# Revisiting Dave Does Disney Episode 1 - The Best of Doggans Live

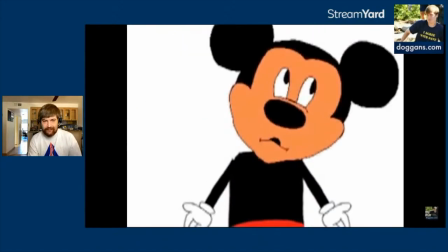It's all California's better this and California's better that! Both parks can't be exactly the same, you know?
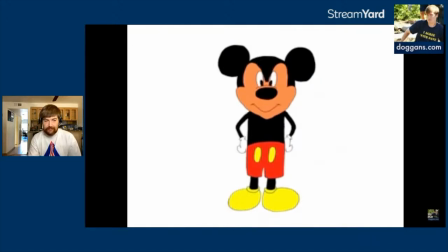Well, I'm sorry, but I grew up with Disneyland, you know? It was this awesome place we only got to visit once every few years, and as a kid it was really the pinnacle of— Suck it, Gansel!
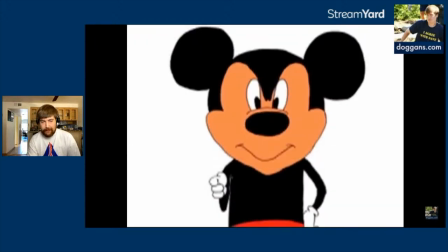Just find something about the park to enjoy, you whiny son of a— Okay, okay.
So let's talk about Angry Mickey.
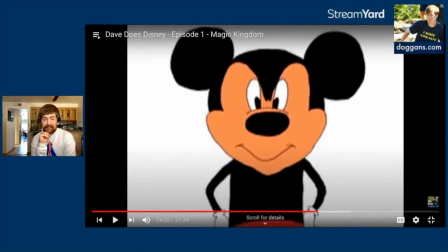Angry Mickey came because, Angry Mickey came about because I realized as I was going through the, you know, as I was writing and piecing this together more or less chronologically, I got to a certain point where I realized I am doing way too much,
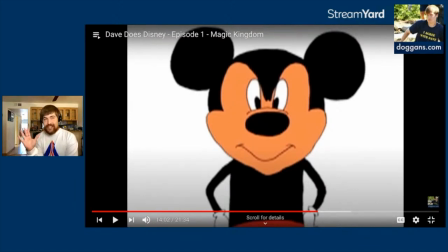like too much of this video. Way too much of this video is just me being, but I like it better in California. And I don't like, one, I don't like being that, like, I didn't want to brand myself as a cynical
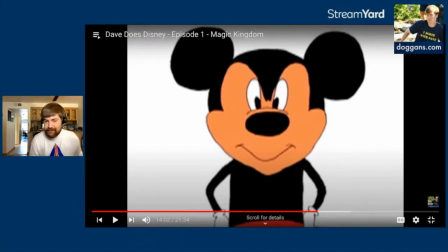type of person like that. That was not the branding I wanted to go for. So I didn't want to be just the guy who whines about liking it better on the other coast. And I didn't,
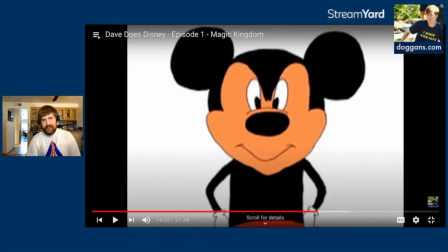I basically realized I am sounding insufferable if all I'm going to do is complain about the other coast being better. So I need to be called out for how complaining I am about this. And I thought, who can call me out? It needs to be a character.
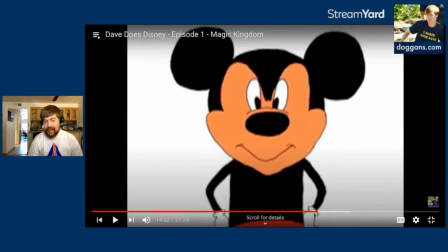And I thought of a couple different ways I could go with this. I landed on Mickey because it was the character who it is easiest to do a bad impression of that still reads as Mickey.
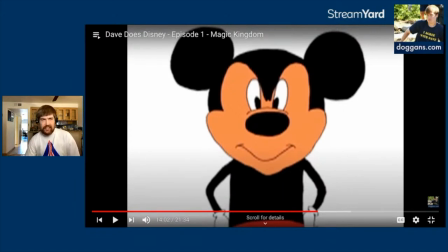I mean, I just got a new angry falsetto, and it's clear that it's supposed to be Mickey. Like every other character, the voice needs a little more nuance to it than that for it to read as the character.
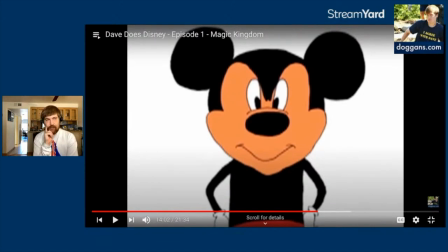At one point I thought I would dub over actual cartoon footage, like from an actual cartoon of Mickey being angry. At another point, I thought I would dub over footage I had of the costume Mickey character and just dub the anger.
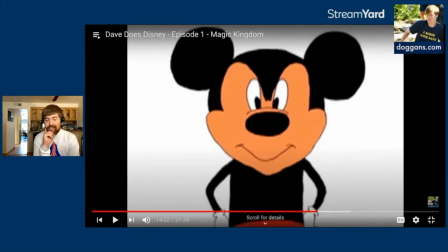And I don't remember why I got to the point where I decided I would hand draw it myself, other than I was doing other hand drawing. But yeah, I drew poorly drawn Mickey, and I drew all the mouth
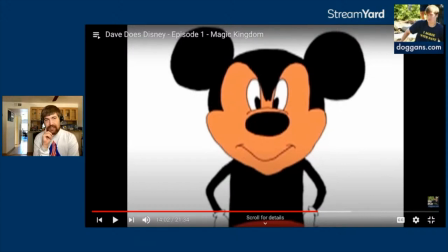motions and scanned them all in and put them all together in, you know, combination of Photoshop for the coloring and then just Final Cut itself for the animation. And I
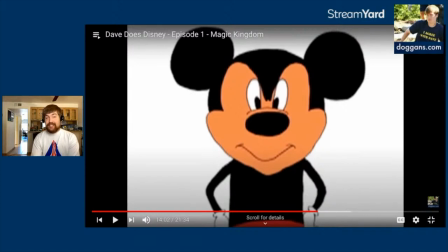then reused the same poses a lot over and over and over. Angry Mickey in just like a random white void. Like I said,
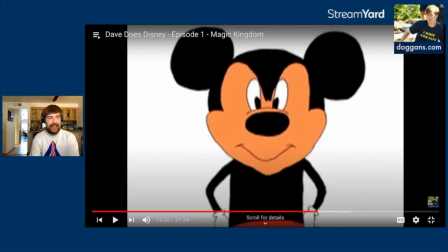when Angry Mickey was introduced, the idea was keeping me in check so that I'm not too annoying about my complaints. Like Angry Mickey is the sort of like he's the audience avatar in this first appearance. He's the one calling me out for my bullshit.
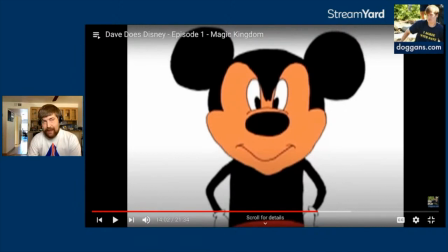And then as Angry Mickey came back more and more, Angry Mickey became more of just a foil for me. So he just became a character who just angrily made fun of me, whether I deserve it or not. But like, he stopped being necessarily the audience avatar and more became just the
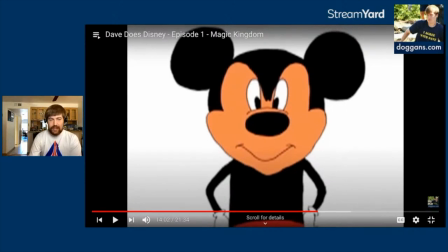typical comedic foil who is just my sitcom rival, as it were. So